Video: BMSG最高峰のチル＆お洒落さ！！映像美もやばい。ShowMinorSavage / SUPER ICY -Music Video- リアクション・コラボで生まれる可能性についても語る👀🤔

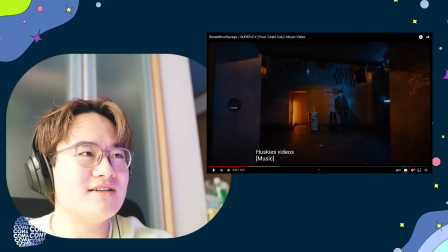いやーバラト君パート来ちゃったしかもバテンしてるしどうしよう
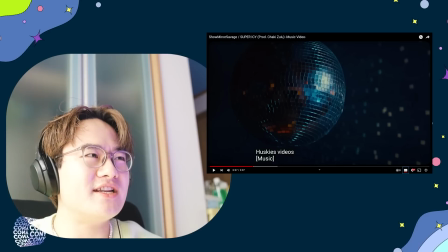いやーあーなんか歌詞とか曲調おしゃれすぎん?スーパーアイシー
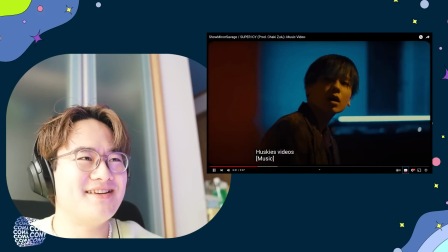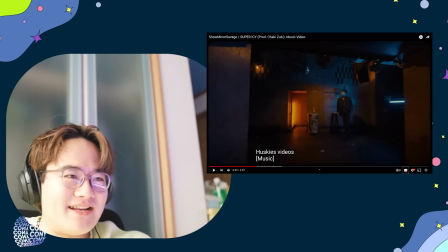I'm gonna break it down!
やばいね、マナトくんいやーやっぱ彼歌うまいよ
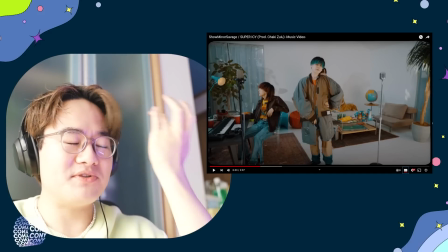なんかこいつもさ、この曲のコンセプトに合わせて変えてきてるよねちょっとなんかさ、わかる?
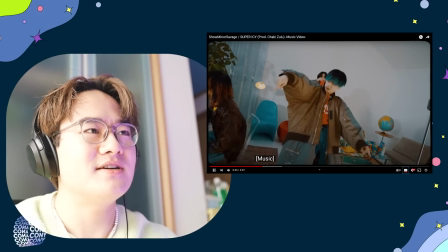I'm gonna break it down!
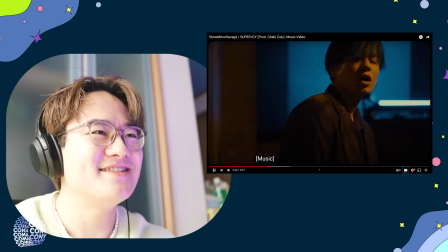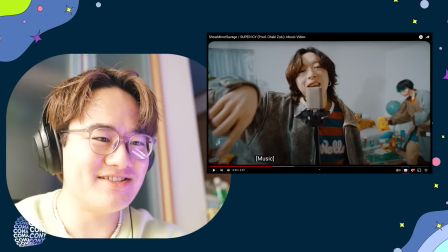うわー待って待ってちょっと情報量多すぎる今回どうしよう
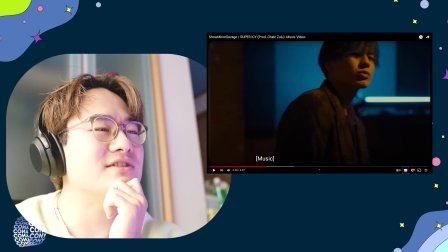山本くんの美女がちょっとすごすぎる問題についてどうしよう
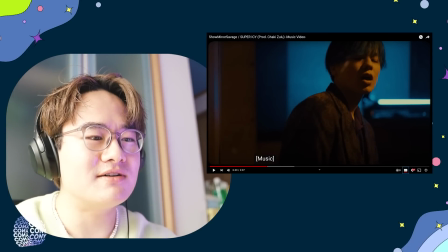この緑色のハイライトがこんなに似合う男の子は本当に日本で5人ぐらいじゃない数えられて
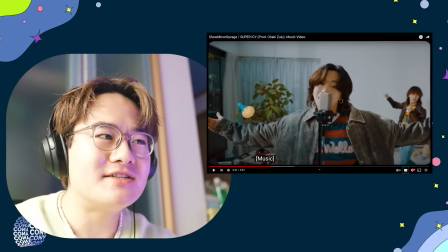いやーやっぱりねすごいおしゃれ感を演出してるのはやっぱり
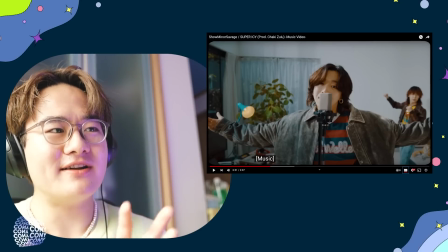カラーグレーディングで映像にこういったコダック風のヴィンテージ感のあるフィルターっていうんですかね
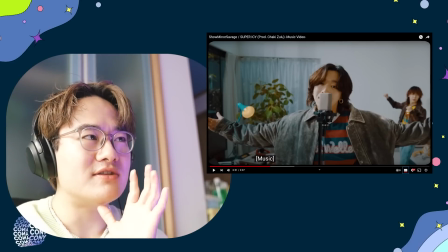インスタによくあるフィルターみたいな感じなんですけどラットっていうんですけど入れてるかつノイズを
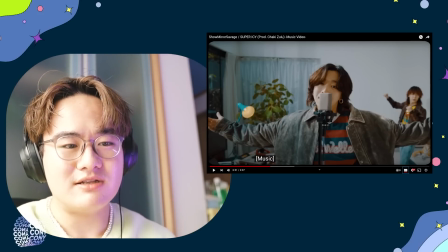あえて入れてる今4Kでこれ絶対撮ってるんですけどあえてそこの上からノイズを乗せてヴィンテージ感を出しつつの
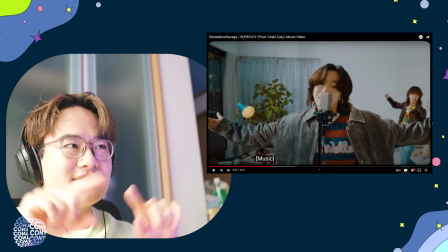この全体16対9の動画のサイズなんですけどそこにあえてフィルム風のクロップ
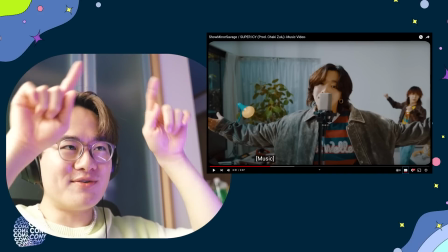シナマスコープみたいのを入れて角が丸くなってるんですねそれがすごくフィルムっぽくておしゃれ
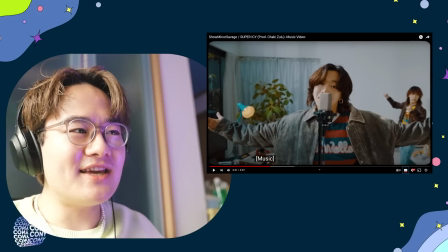そして衣装も3人結構統一してヴィンテージデニムバイブスの結構オレンジ黄色とかの中のTシャツで差し色入れてきたりとかしててそれがちょっと元エグい
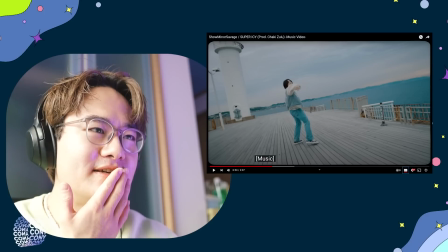ここどこ?サンフランシスコみたいなんだけど超おしゃれすぎん?いやー色の入れ方が上手なのよねソータくんさこういう感じもできちゃうのね結構エグエグなさバキバキのラップとさ
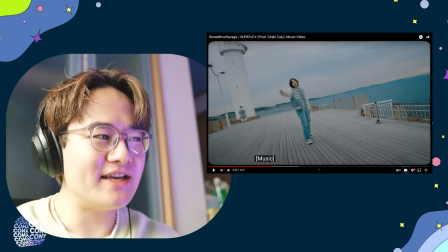こういうちょっとチルい感じもう現代のZ世代系の好まれるチルいラップもできるわけよね
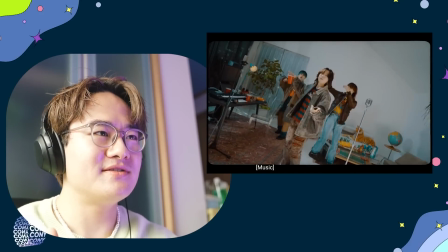オンでビルボードオフイェーイ
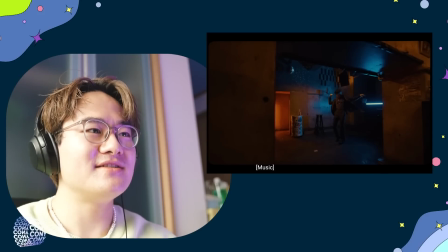転調したえ何?テンポ速くなってでこのマナト君の高音が来る感じね
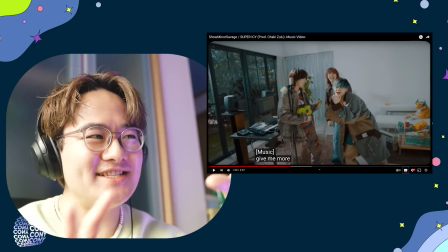いやーウクレレソーターウクレレ弾いててここの3人ちょっとわちゃわちゃ楽しんでる感じでマナト君がね歌ってるっていうもうかっこいい
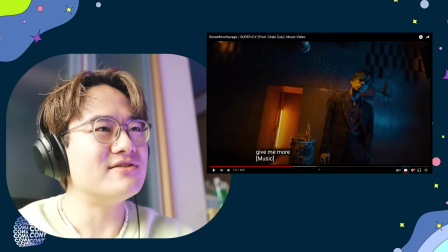おしゃれすぎんかこういう感じね青のライティング
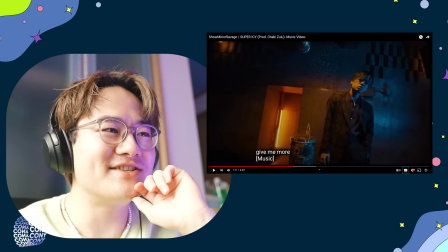横から入れてね後ろからオレンジ入っててねすごいシネマティックでね後ろで私は見逃しません
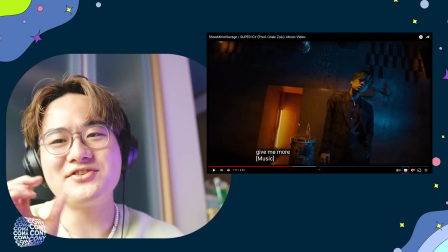このおそらくコロナアルコロナアルコールの瓶のやつ
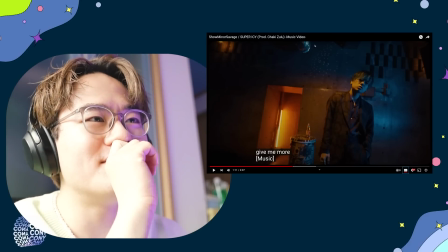置いてある感じそしてキラーボールもうどうしちゃう
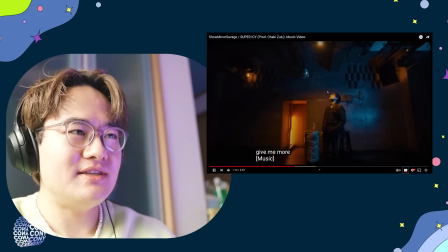どうしちゃうよマナトくんいやーで上からちょっとオレンジっぽいのが入ってるからさ
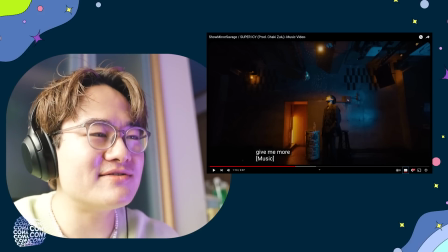顔すごい綺麗に見えてくる横からのこのライティングですごいマナトくんのさ綺麗な顔すごいもうなんだろう
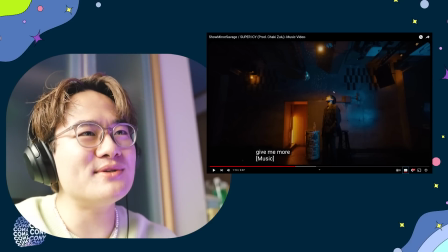美しいんだけどそこにまた大人っぽさが加わったもう最高のライティングとロケーションよねでこのコンクリート感もすごく好きこのコンクリートに青とか赤のこのライティングってすごく映えるのよすごい
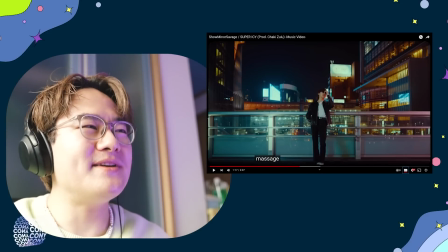Don't ask me why I'm a savageSavageって結構スラングっぽい感じですが
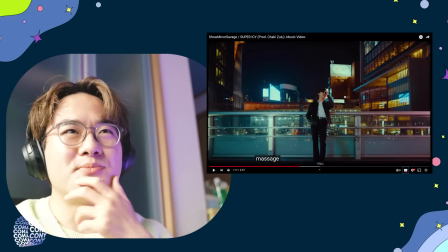ヤバんなっていう元の単語なんですけど
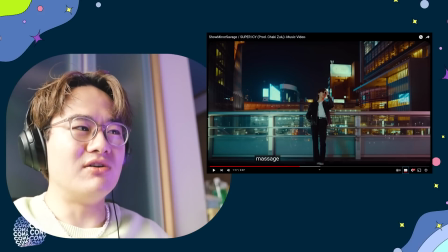最近だとスワグみたいな感じのイメージで使っていい感じの単語
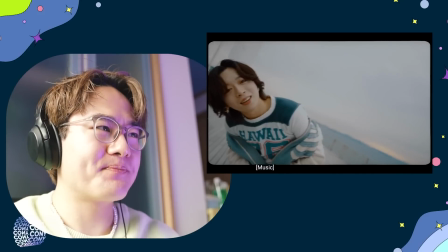だからなんかおしゃれ単語が変わ
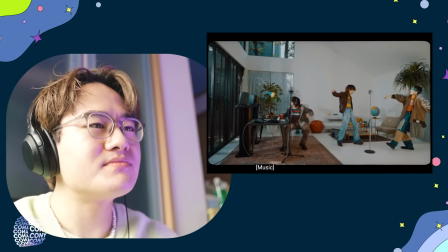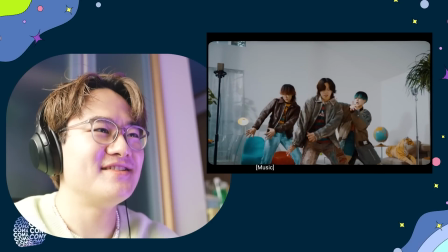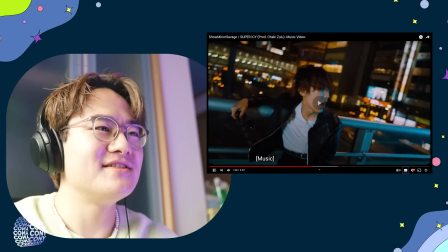らないボーイスボーイスマジ最高って言ってるのかなこことかもさ新宿渋谷かな
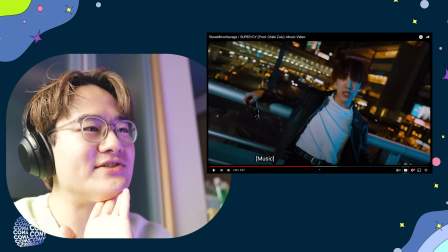外なんだけどさ青のライティングとか入れててさすごい一貫してやってるよねこういうの素晴らしいと思う
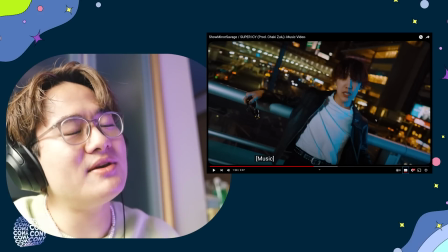すごいカメラもカメラワークも回転とかしててダイナミックだしすごく素敵よんふん
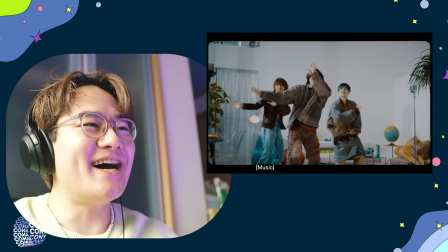I love itいやーソータ君来たよダンス
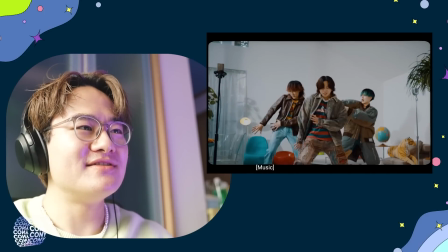もう全力じゃないんだけどこの表情ねソータ君お得意の
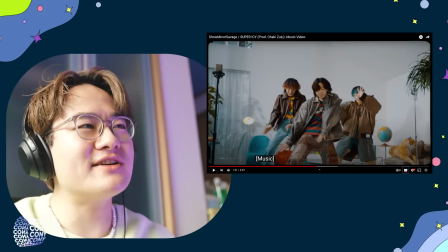ちょっときつそうな顔をしてエグエグのダンスをするっていうでも今回曲調が緩いからそれに合わせてちょっと緩く踊ってる感じね
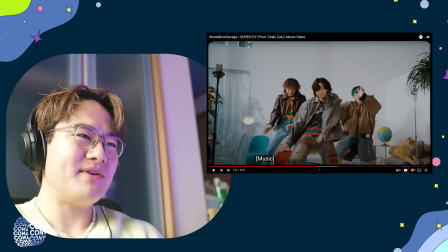でこのサンニーさみんなダンスも上手いからさ
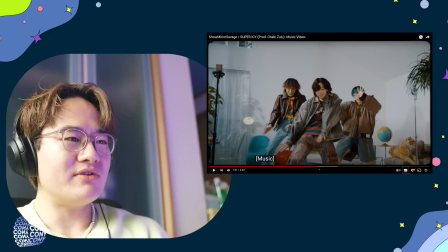どうしちゃおうもうちょっとさこの業界の他のアーティストたちちょっと困ってると思うよここまでの才能あのもう何新進気鋭の才能若者たちが
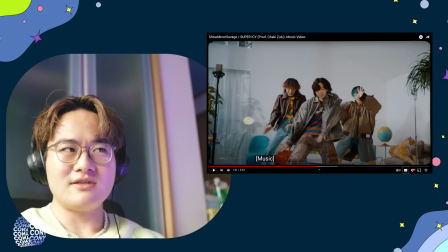出てきちゃっててもうどうしようみたいな感じだと思うよこの業界の方たちは
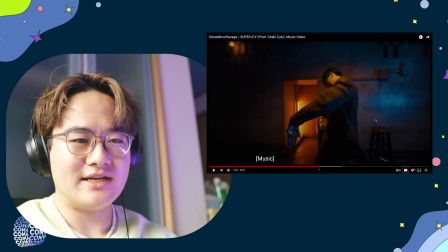でソータ君なんてさすごいスカイハイのダンクとかさいろんな幅広く出てくるじゃない彼のダンサーも世界レベルっていうのが
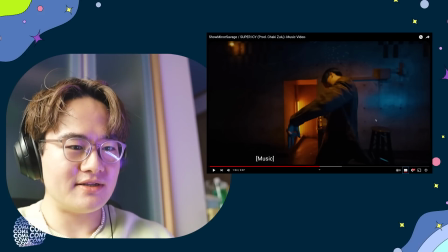もう本当に大会出場して何回も優勝してるから太鼓板をされてるし彼が出るだけで本当にクオリティも爆上がりだし
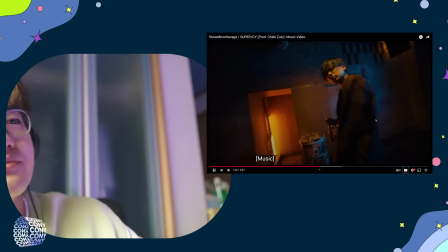他の2人もねもちろんマナトくんとか
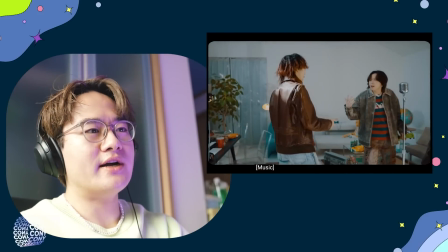本当にすごいから長いからね練習生時代
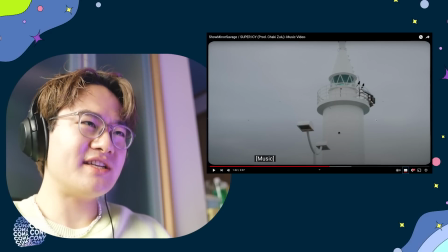いやーこのさ野外ショット外撮影がこの東大な感じね
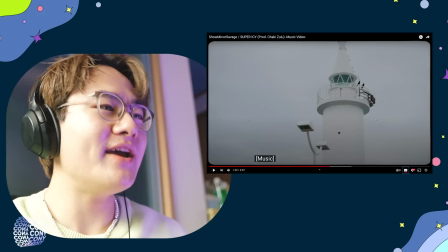でもさ日本なんだよ確実にでもこれをあえてカリフォルニアサンフランシスコ系テイストに
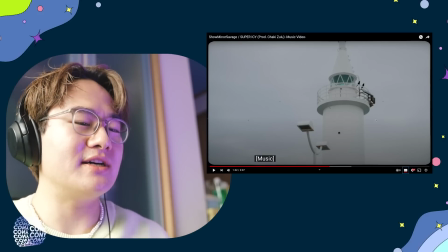持ってくるあたりがすごくさすがだと思うよ製作サイドの方
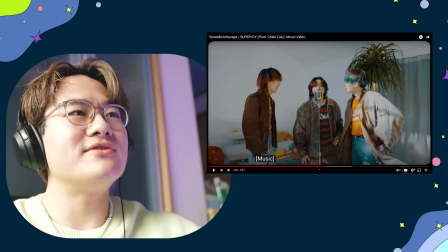多分ねこういう白い壁のすごいクリーンな感じに植物とかちょっとアメリカ西海岸っぽい感じのテイストを
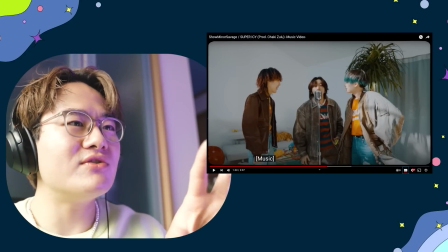入れてるそしてこれ日光がすごいいい感じにマナとか今入ってるじゃないですか
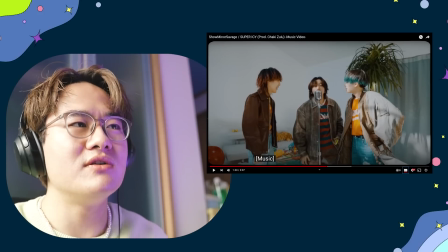それもすごい海外っぽい感じの西海岸を想像させるような
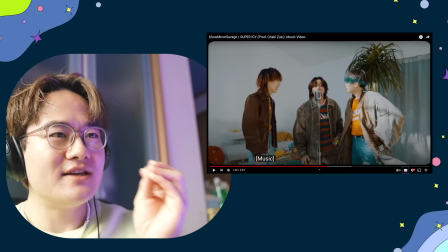屋内からの屋外でちょっとあまり差異がないように
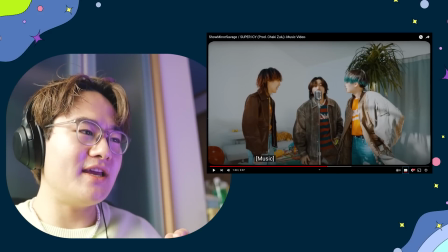違いがないようにつなげてるから一貫して見えるんだよねそこがすごく素敵よ
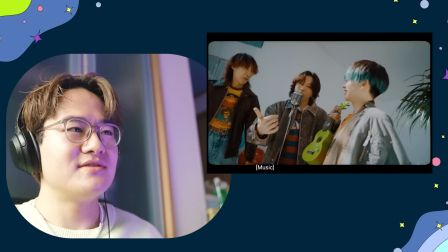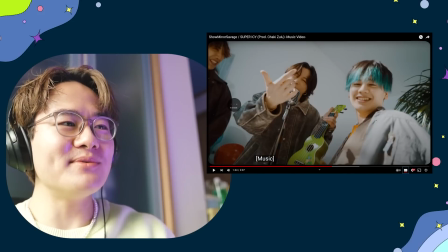いやーこれさこれをもさ考えてちゃんとやってたのかな
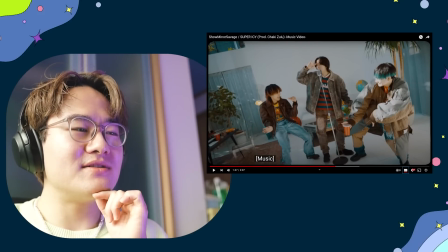その場でちょっとこういう感じみたいな事前に打ち合わせしてこうなったのかな
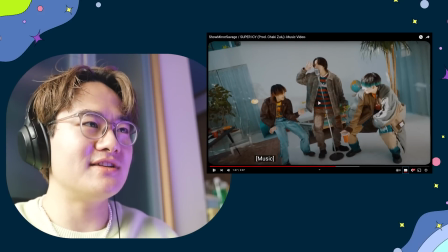それにしてはよくできすぎてるよねこことかさ
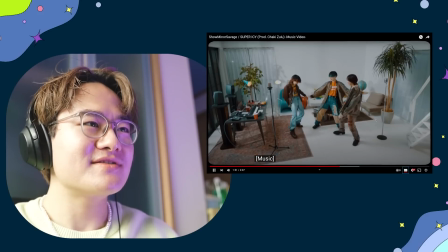何この2人のシンクロ感いやースローの感じと
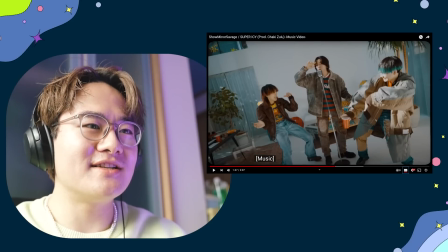トランプ入れてくる感じおしゃれすぎん
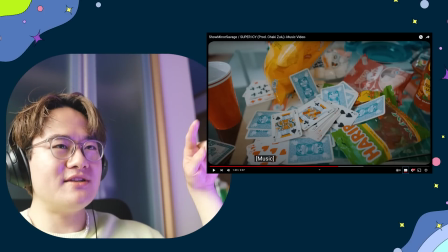ちなみにこの何回も言うんですけどこのフィルムっぽいクロップしてる?角丸くなってるこのフィルムのシネマスコープはちなみに
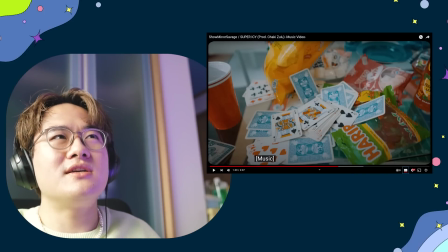ジャスティン・ビーバーとThe Kid LeroyっていうStayっていう曲あるじゃないですかすごく爆発的ヒットした去年のMVでも
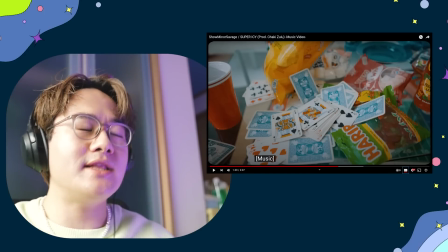この技法を使っていましただからすごい海外テイストよねすごい好き
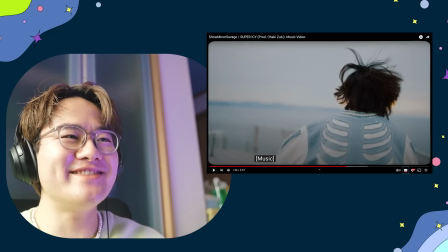いやー海辺のソータ君はちょっと下つくよね